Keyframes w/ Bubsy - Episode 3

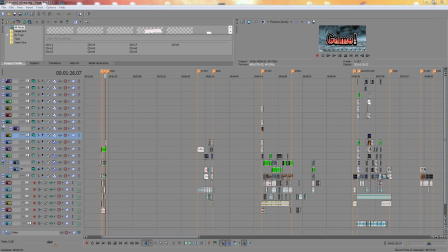What is up, all of my children of the night? It is your Shadow Lord of Darkness and Despair, Bubsy the Bobcat here, back at it again with the same fucking thing as last time. Is this series getting old yet? Let me know, because it's fucking, I don't know what we're doing.
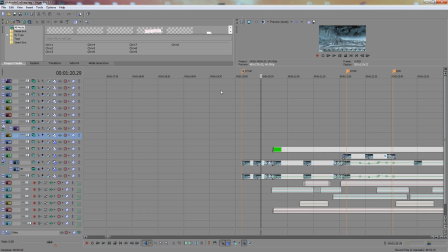We're talking about that video today, and it's actually not in order, so we're gonna start somewhere in the middle, I think. No, it's actually, yeah, no, that's not the start of the video either.
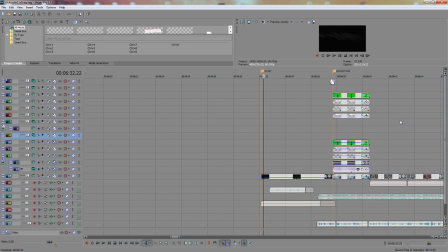Is this it? Yeah, this is it. All right, we start for this. We're gonna start right here. So, as you can probably tell, we have lots to talk about because the previous video was a fucking editing nightmare.
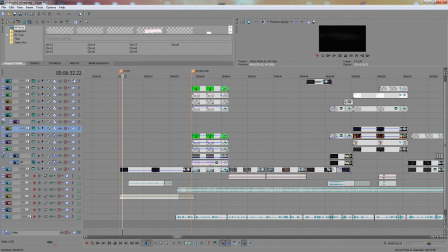So let's jump right in.
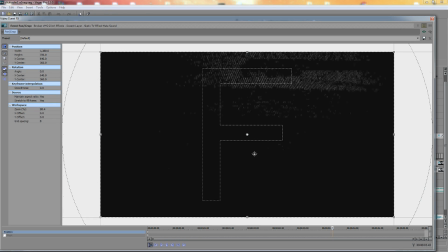At the very start, we have a little bit of just a default ass, static stock footage that I pulled from YouTube.
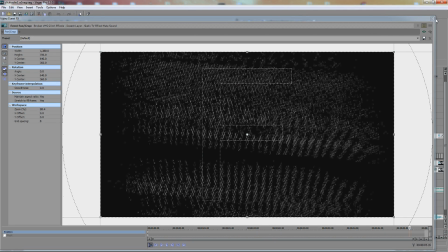Stock footage is in fact very useful for a lot of things.
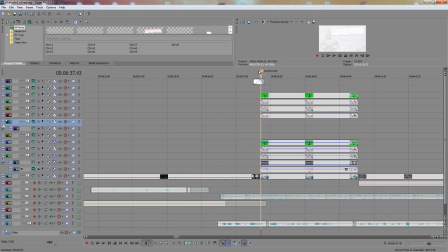Then we have this little bit of a crossfadey, I think it's a screening effect.
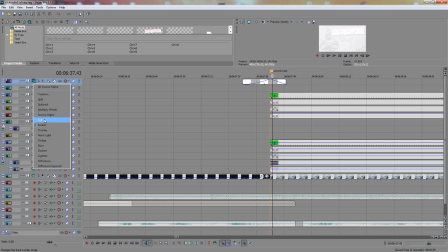So interestingly enough, I don't like using actual crossfade transitions,
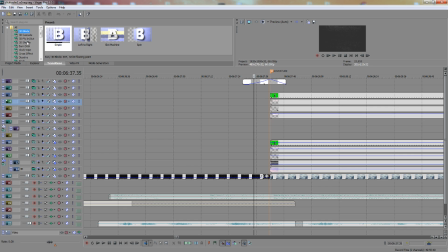such as the ones that are cross effects here, because they are per layer. So if you cross effect two layer, like if I cross affected these layers in, it would be bad.
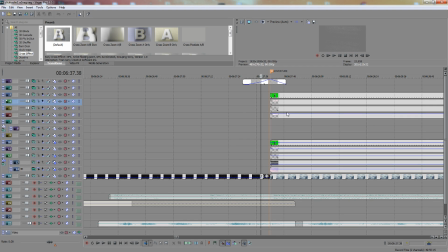So it's much easier to just actually put a solid color screened white thing up at the top of the very top layer and just crossfade it to do this, because it's a lot cleaner and it's a lot easier to work with than trying to crossfade all these layers into each other.
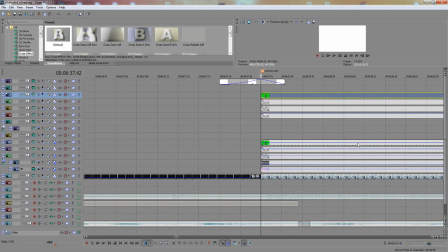It's just bad. Don't do that. It's bad. Anyways, we have this little fucking title card right here, which it's extra cute.
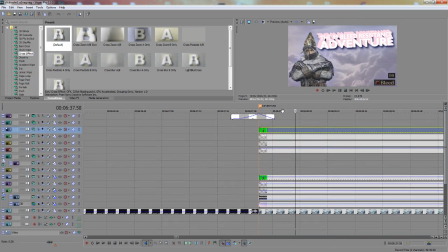There's a lot going on here, so we're gonna go about layer by hair through this bitch.
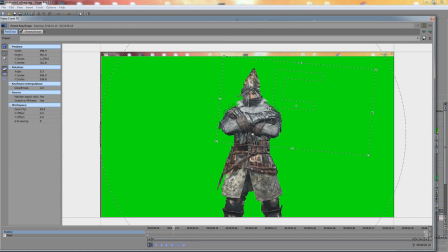To start off, the usual green screening effects with a little mask around it.
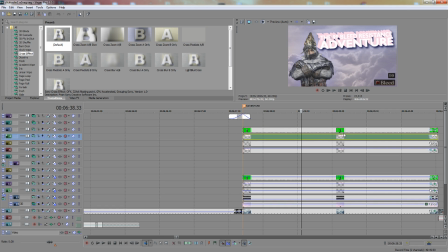Then we have the text, which was done in GIMP. It's not particularly complicated.
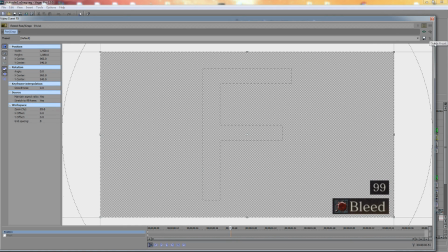We have our fucking little garbage right here I pulled from the stats screen, and last but not least, we have the text again,
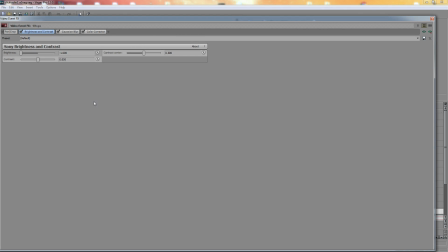as this text is actually the kind of bluish glow that you can see.
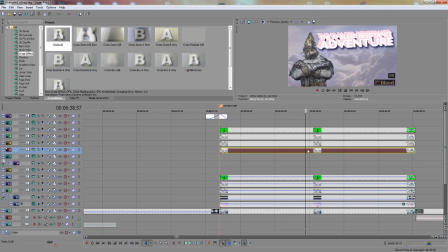I did it with brightness, contrast, color correct, etc. And it affects the text.
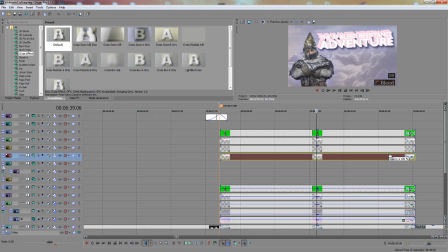It makes the text have a cute little, I can't fucking fuck. Makes the text have a cute little little drop shadow, little drop shadow there.
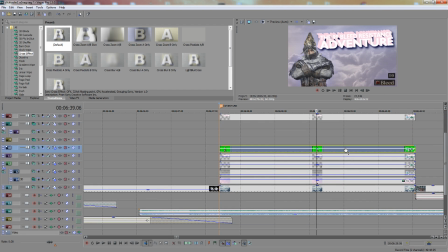Adds a little bit of depth to it. Makes it look nice. Then we have the actual blue ones, because I got confused. All the blue drop shadows are these three layers, and as you can see, if I pull them out, the blueness behind the text goes away.
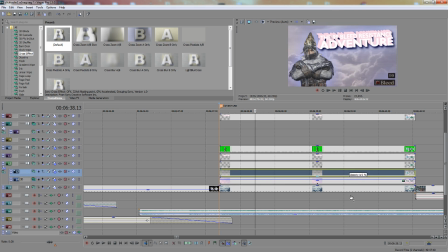It just adds a little nicety to it. And of course, this is the sort of like VHS scan line effect. It's just an image. It's really simple, nothing special. And of course, this is a gradient.
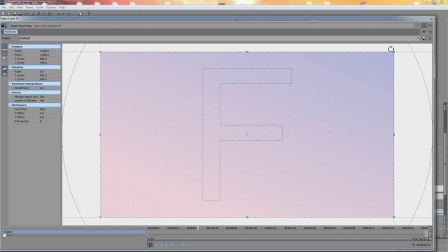This is placed over the clouds to give them some color.
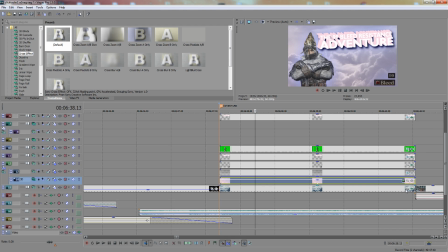The clouds themselves are actually blue, like this, but I've color corrected them so they're kind of grayish,
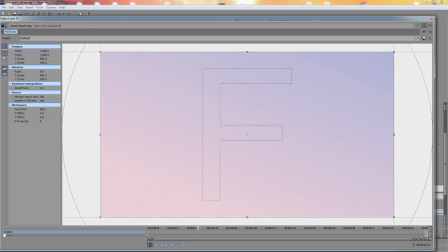and that means that the color in this overlay sort of shines through, and it gives it a nice little effect.
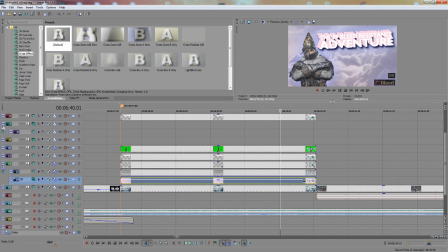Looks pretty okay hand emoji.
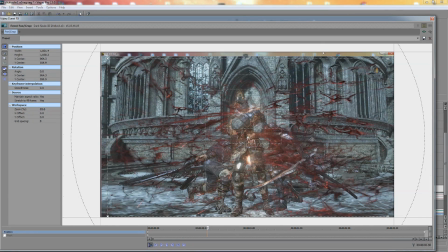Then immediately we have this shot right here, which is there's no blood.
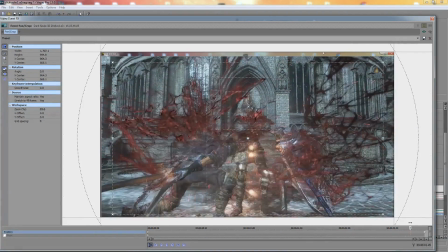As you can see, I'm not bleeding at all. No blood at all. Someone actually in the fucking comments actually fucking pointed out that there's blood here.
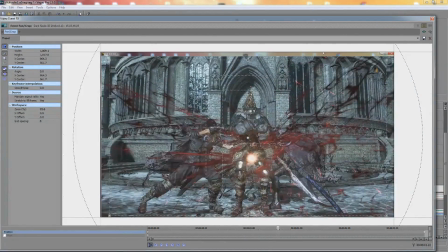Because you can't. It's hard to tell. I'm lying to you guys. I bet you didn't know until just now that there's fucking. Thank you, legendary man in the comments, for pointing out the fact that I in fact am bleeding.
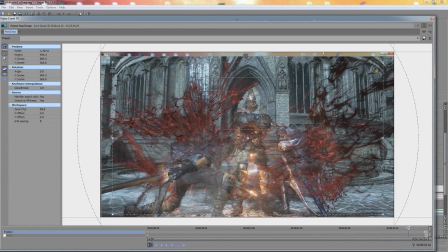I am bleeding a lot, and there's a lot of blood. Somebody call a fucking doctor, please, God. I don't know what's gonna happen to me. I'm gonna fucking die.
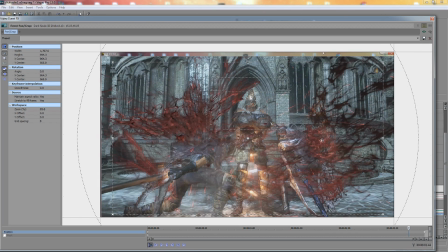Blood loss! Exclamation point _. Yes. So the way this shot is done is I am using a hack to make myself basically have infinite poise, infinite HP, and I am using a special emote from the game's like NPCs.
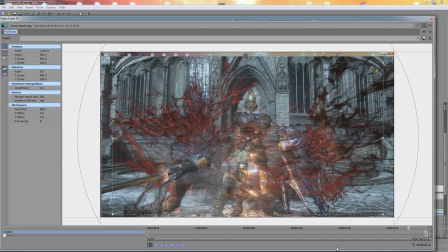I'm gonna take a drink of water because my mouth hurts. Ow. But yes, the NPCs in Dark Souls 3 have a lot of unused animations, and I'm using the one from, I don't know, probably Leonhard. I don't know. And it looks cool.
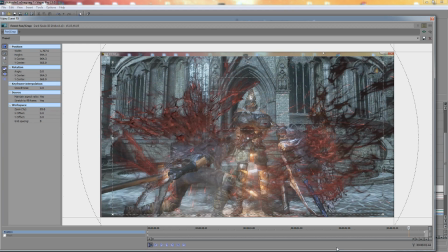And we have the game speed set up so that they are attacking at like 3 times the normal speed to make it look extra edgy and cool.
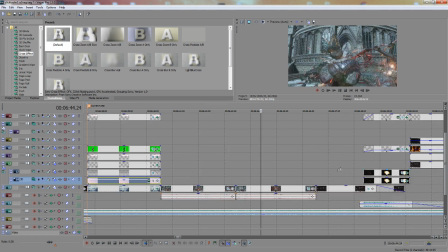And you know, same thing here. Just at this is a much closer in shot.
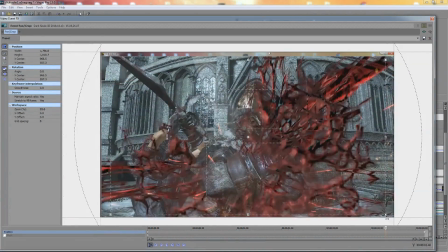You know, it's like, you know, it's a close up. My character's fucking twitching everywhere though.
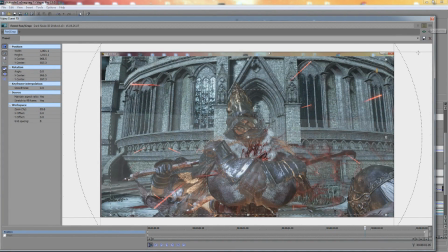It's great. It's like, ouch, oof, my blood juice is falling out.
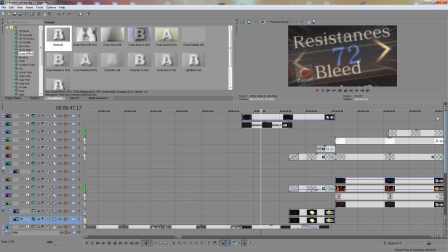This is a whole bunch of shit, dude. What the hell? I was totally fine, but then I start talking and my fucking throat is saying hi. Time to die, Inferno Bluff. Oh. Thank you. Ah. All right.
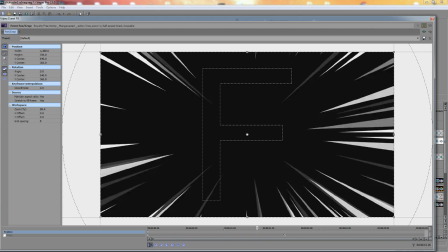Anime speed lines, literally fucking amazing.
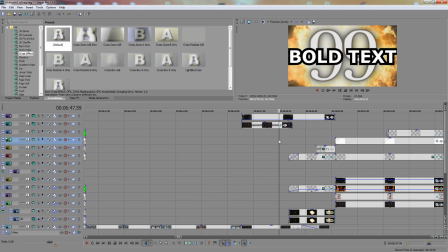And I'm not going to name any names, but there's a certain YouTuber who doesn't understand how to use these. You don't just put them on a top layer on ad.
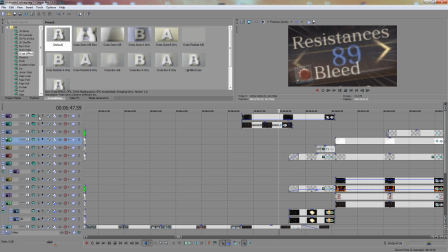You put them on screen and you like
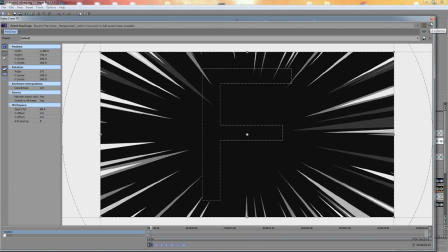fade them out a lot because they look like shit if you actually just leave them like fucking like this.
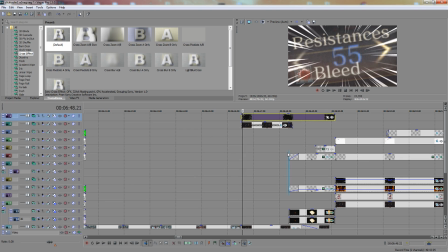It looks like shit. Don't do this. If you are a YouTuber, subtlety is important. It looks better when you make them screened and you make them low opacity. So it's not, it doesn't take fuck. Okay, listen, about anime speed lines. You want you
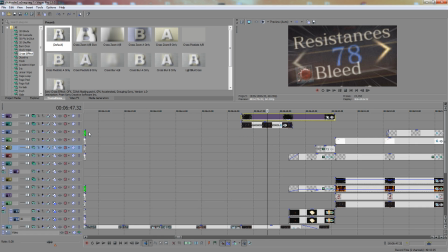want to use them like this, because if you use them like this, it takes focus away from the center of the screen. People are seeing the speed lines. They're not seeing what the speed lines are supposed to be adding focus to. You do like this, because then it makes the focus more on what's in the center of the screen. It draws your eyes in.
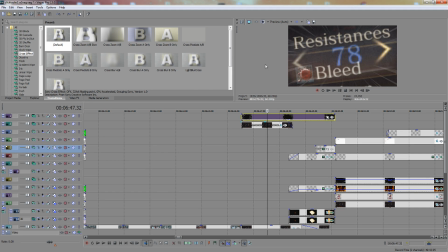You fucking degenerates. Jesus. It's also a stock effect.
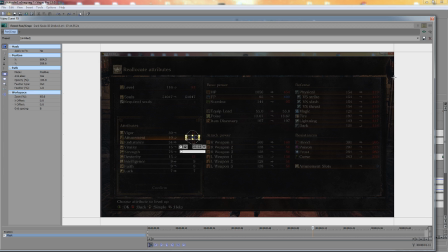You can get it from like anywhere. It's great. I love stock effects. They're useful. This is just me leveling up. That's totally bleed resistance right there and not attainment. Just so you know.
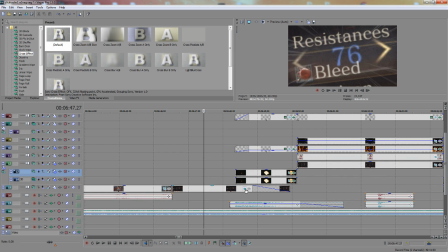What the fuck else is in this stupid shot? This is some screen shake. Oh yeah, good old screen shake.
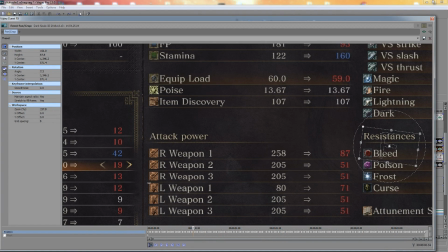You know, it's fucking jittery ass screen shake. Seriously, I actually did quite a few of these screen shake.
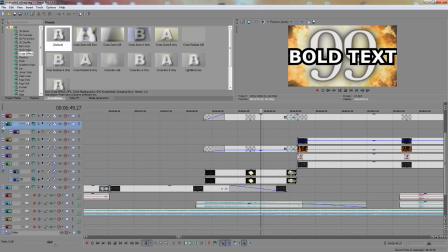Yeah, it's done by hand. I'm gonna be honest. You cannot get a plugin that does screen shake good enough.
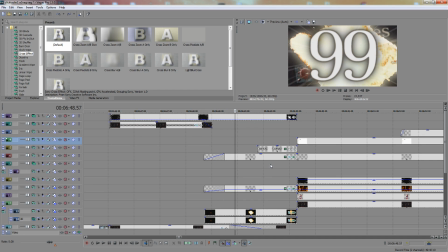You always have to do it by hand if you want it to look how you want it to look. It's just kind of a specific ass shit, and it sucks, but that's just reality of it.
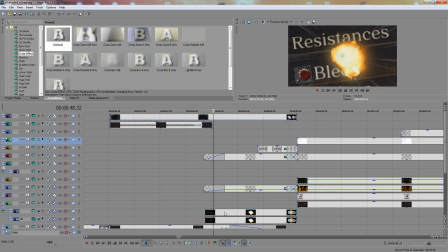So this is a stock effect explosion. So one of the things I did to it, you can see, you know, stock effect explosion. But I've actually got two layers because I have the glow of the explosion is just a Gaussian blurred copy of it underneath that moves at a different speed.
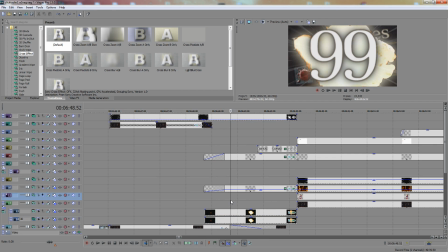The difference is quite noticeable. If you see, like, you know, the difference between that and that, it's important. That shit adds a little bit of detail. It's not much, but I think I like it. Fucking bold text 99. The 99 is
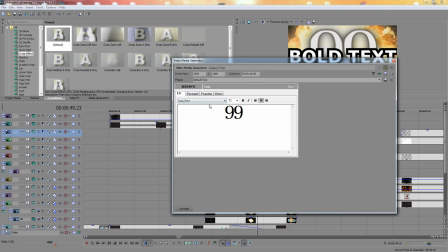it's the actual font from Dark Souls 1.
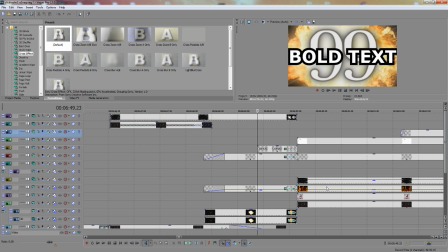And then I have like a special outline and shadow on it to give it kind of the same effect that the game has, so it looks almost like the game's font. Close enough, at least for me. Looks decent. Bold text is just literally the boldest bold text I could possibly make, just real quick.
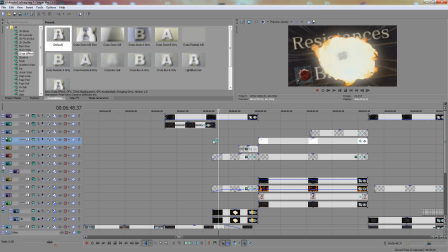The animation is just really simple, like, you know, rotate and fold in.
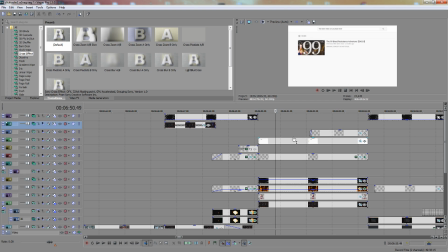Not much else. Then we have this.